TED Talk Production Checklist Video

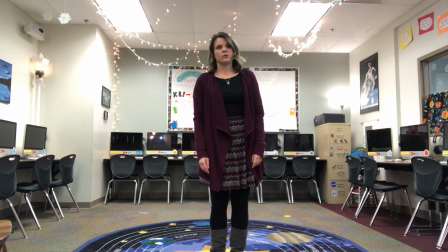So it's just a little bit of a difference, and it's totally up to you if you want to get a mic or not. Think about the recording. This is the step where you need to be really, really nice to anyone who is helping you. This is not going home and demanding that your parents buy you a camera and a TED rug and a microphone and all this stuff. No, no, no, no. We are asking very nicely if our parents will let us borrow their phone and maybe help us one afternoon to record our talk. And be very, very thankful, please. I highly recommend a tripod or a stack of books or something stable, because this kind of selfie aspect is not the best way to record a professional looking talk.
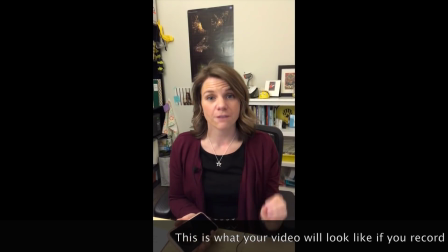Please, please, please, when you are recording on a phone, do not let your phone go this way.
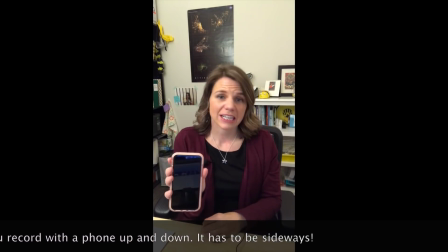It's very tempting to hold it this way because you get the whole person in, but it will look terrible on the video. You always, always, always have to hold it sideways. Sideways, sideways. And lastly, think about the editing. Now, if you want, you can do this whole thing in one take, stand up there, give your speech, record it, and you're done. If you'd rather, you can do it in multiple takes or do a little bit here and a little bit there and then put it into software like iMovie to edit it. There's tons of tutorials on the internet and usually in the programs like iMovie themselves to show you how to use that.
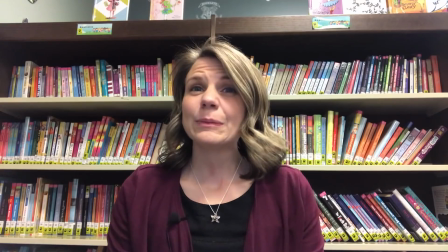I'm going to give you a sneak peek of my TED Talk. Are you ready?
The Library of Congress contains 16 million books.
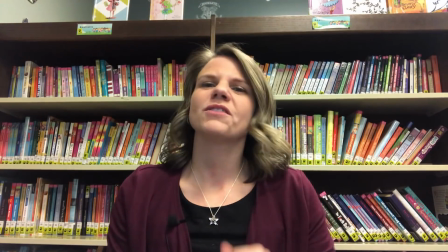It's the largest library in the world. And yet, every single one of those books is comprised entirely of the same 26 letters.
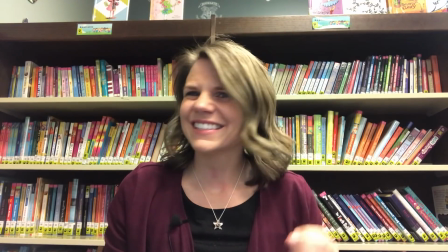Let that sink in for a second.
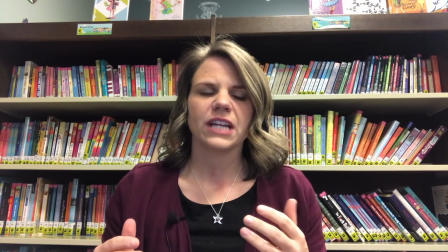26 tiny letters that, when arranged in different combinations, create adventures, stories, whole universes, and emotions out of nothing.
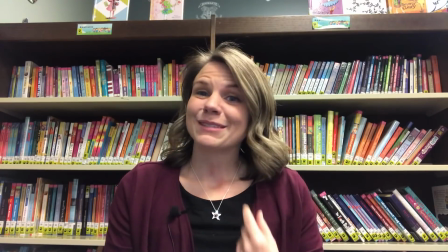To me, that sounds like magic. My name is Ms. Cutshall, and I believe that books are magic.
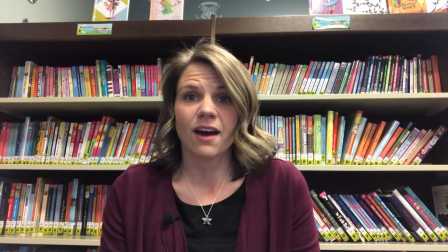And so many people in our country are missing out on it because they've simply decided, oh, I'm not a reader.